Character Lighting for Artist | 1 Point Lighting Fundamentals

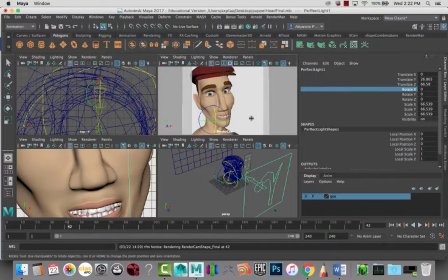Okay, so in this video, I wanted to look at lighting within the scene and rendering that lighting.
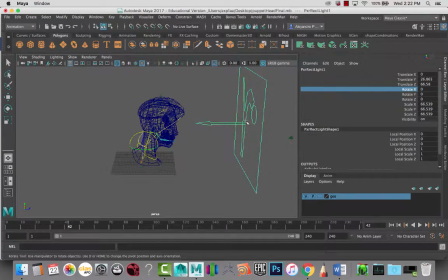We're looking at one-point lighting, and what I've done is set up an area light, and I have the subject. The area light, it has a pivot at the um, 0 axis here, so that way we can rotate it around the character so that we can look at different
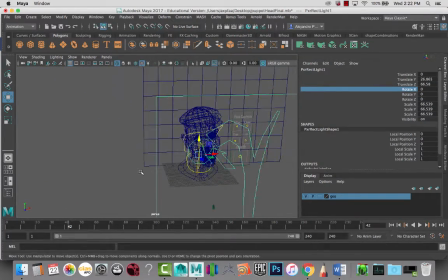angles and different results and kind of look at the storytelling of each different type of angle that we're looking at when we're lighting within for our 3D character here. Also with the character, it's not completely straight.
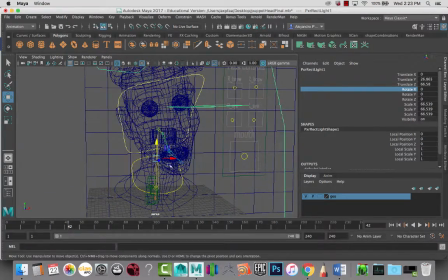He has a little bit of a head tilt and kind of a bit of expression.
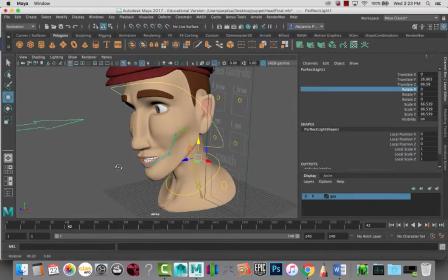He doesn't have completely closed mouth or anything. So it just makes it a little bit more dynamic.
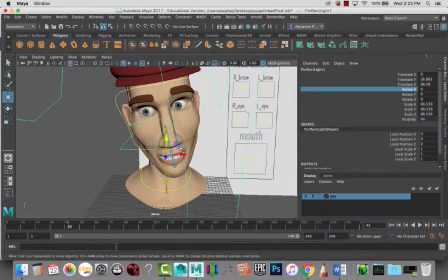It's not straight on, so it's more of a natural pose maybe. Maybe not so natural, but at least it's not straight on so that we can look at how that's going to work for us.
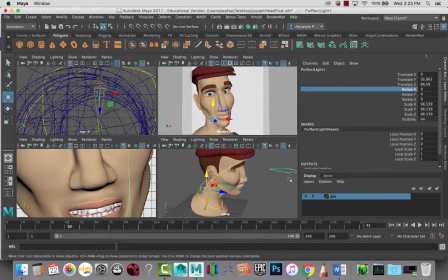Also set up the camera. So if we look at the camera in the scene, it's right here.
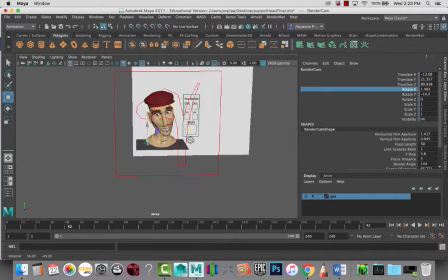So it's almost straight in front, but just a little bit off to the side.
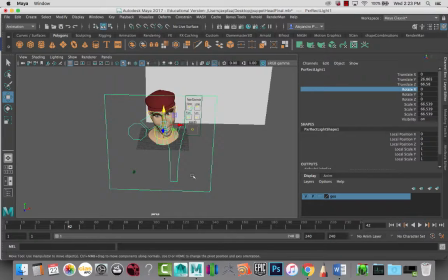Just so that you know where the camera is, but we're mostly going to be looking at doing work with the lighting here.
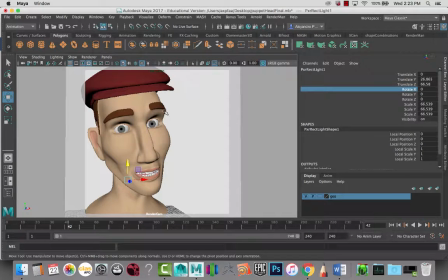So the first thing that we're looking at is lighting straight on,
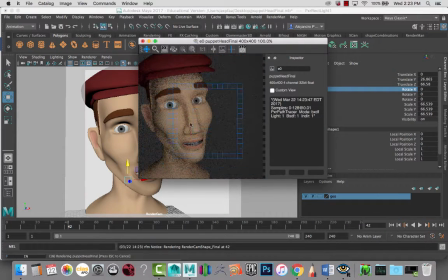and if we render this here, we'll see that the lighting for a character with a light going straight onto him, it really kind of just fills in a lot of the areas where you would normally see shadows. It's kind of the beginnings of what some people might call beauty lighting.
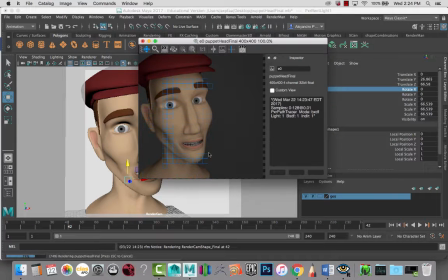Also, if you look at what people call like the golden hour when people are shooting video outside or photography, it's really when the sun is kind of right about to set. So when you're looking at that light, it gives you a nice kind of color and it fills in a lot of the shadows. It's soft.
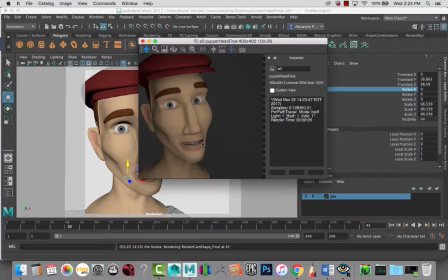So when we're looking at a straight-on shot like that, we are kind of trying to really fill in all the shadows, make it as nice and smooth as possible so that we can see the face in its best light. Characters in this type of setting probably will be happy,
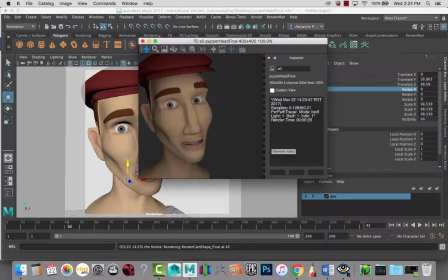and you'll be able to tell that they are who they are and that they're kind of more vibrant and lively. So taking the light, and I'm going to do 45-degree angles around the character.
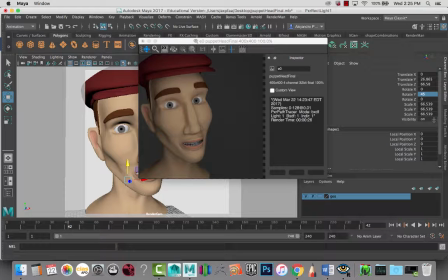So these are going to be the major shifts in lighting setups that we see for characters. Is about every 45 degrees. So when I do that, if we look at the scene, I'll go back really quick here.
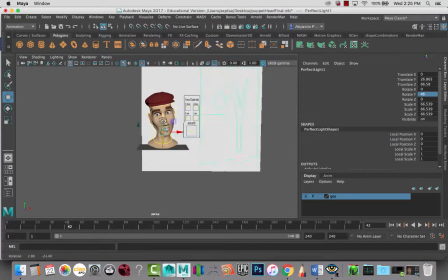The camera, or the light, is not directly in front of the character anymore.
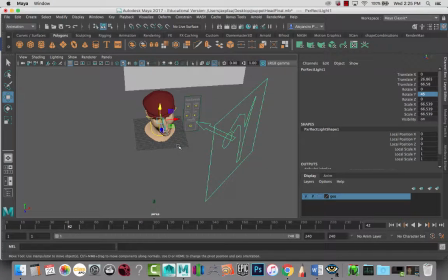It's slightly off to the side, to the right here of our scene.
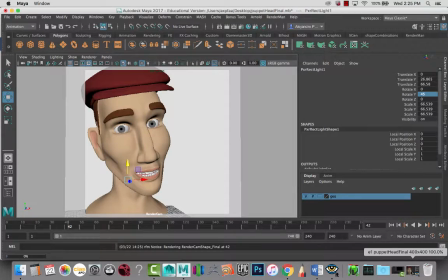So let's look at that render now. Bringing back my preview render here,
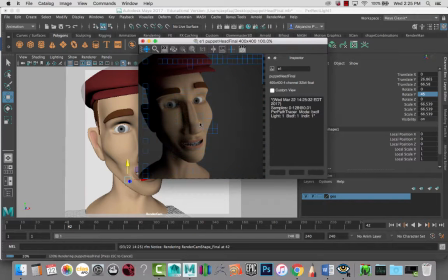and here you can see at a 45-degree angle we are starting to get a little bit more shadows in the face. So we're getting a lot of shadows here in the inside of the eye, the nose, the whole side of the face here,
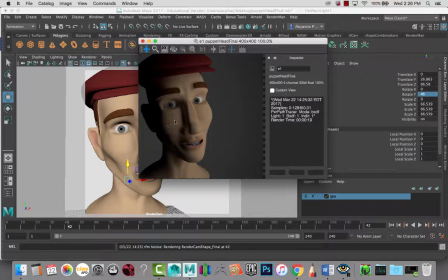and we're getting a hit of light or hint of light on the cheek. Sometimes this is kind of similar to what people will call Rembrandt lighting inside of like Renaissance art
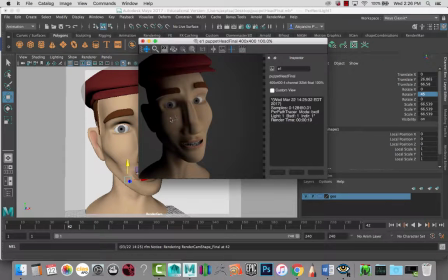paintings and things like that, is where you get that hit of light on the cheek.
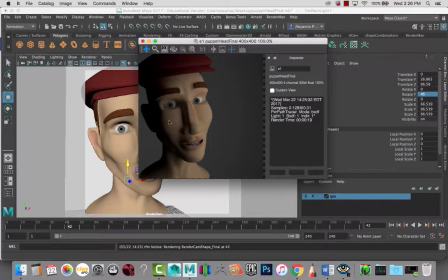It's maybe a little bit kind of more extreme where you kind of just only get the cheek. Right now I got a little bit of the face and things like that, but that's the general idea. Here the scene might be a little bit more tense. It's going to start
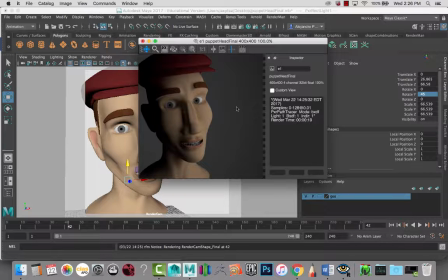really kind of feeling that it is not all kind of sunshine and roses or whatnot. It's really kind of getting to the point where the character might feel a little bit uneasy, and especially with only one light.
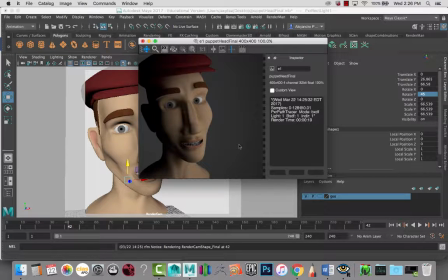But we're only rendering one light right now so that you get the feel of how the light works in all the different positions. Later on we will go in future lessons and use multiple lights and see kind of how we can tweak each one of them to get different moods. But right now we're only focusing on one light right now.
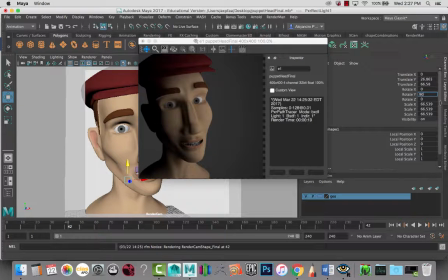So if we go all the way up to 90 degrees and re-render this here,
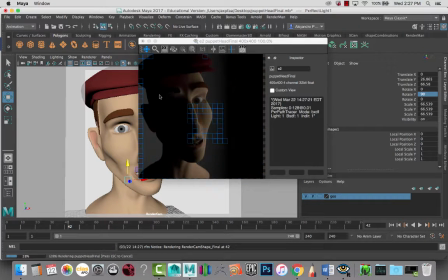we'll see that you're getting a strong light on one side of the face and almost no light on the other half of the face. And this is where you're going to be looking at a character that's maybe two-faced.
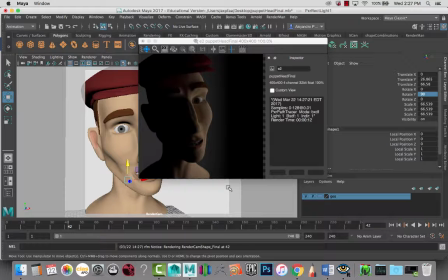So you're separating the light on the character's face on two sides of the character, so the character might be hiding something,
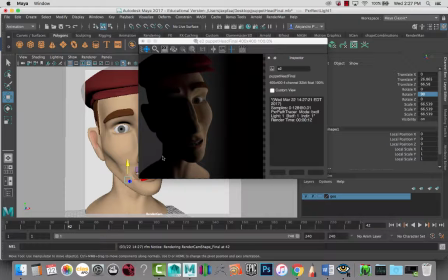and it's really kind of got this kind of that something's not quite right vibe going on. So let's look at another 45-degree angle. So at 135, if we render this,
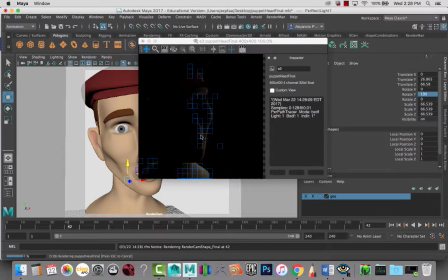we are basically getting it from like 3/4 back lighting right here, and what we're really noticing is that we're getting this nice rim light. So in a lot of photography and a lot of even 3D films and things like that,
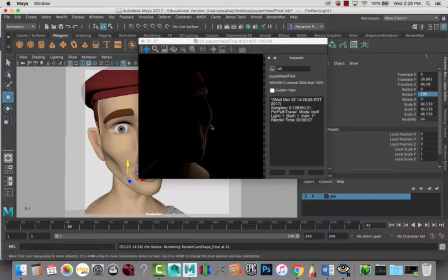you'll see that the characters are kind of separated from the background by this rim light. And if you have a really nice strong rim light with a blooming effect, so it's kind of like
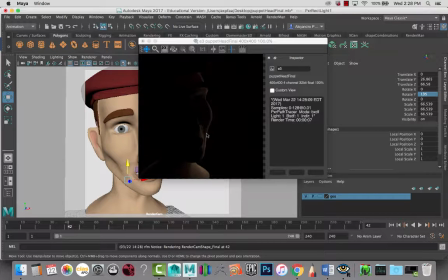glowing a little bit, then that might be kind of like an angelic feel when you're getting that rim light, especially right now, especially if you had another light and it was filling up the face here.
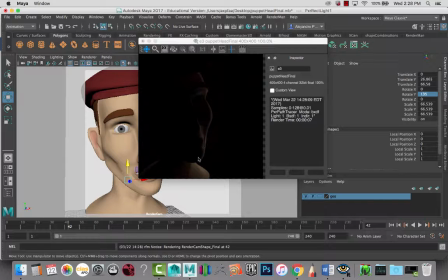But right now without another light, with this rim light, it's really kind of a scary, eerie feel. So it's kind of like using the rim light to a different mood. With this light, I have an intensity of 1, but if we took it and kind of
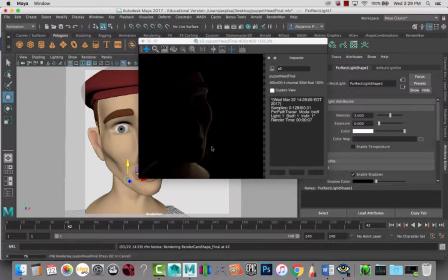increased the intensity quite a bit and re-rendered this, let's try that again. There we go. So we get a very kind of much stronger rim light here.
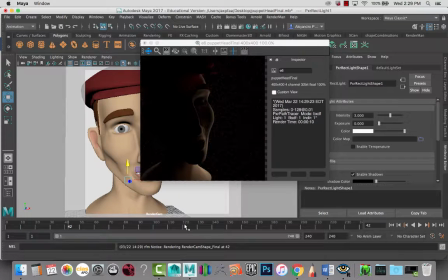And you get the idea of where you're getting that light from your rim, and it's strong on this side of the light, but you'll see on the opposite side of the body you do have a bit of a rim as well. So that's something to keep in mind. That's kind of like a nice little nuance that you can get with the lighting as well.
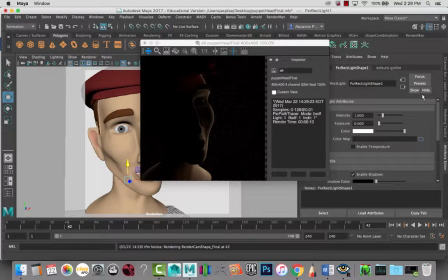So let's bring this back to 1 for the intensity and go on to our next rotation. So it's going to be at 180. So here we're really going to be silhouetting our actors.
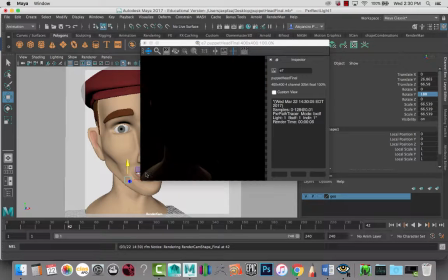Right now I'm getting most of the silhouetting in kind of the shoulders area. If we played around with it, we might be able to get kind of a rim going around his whole body, but the idea is that you're going to be silhouetting your character in darkness.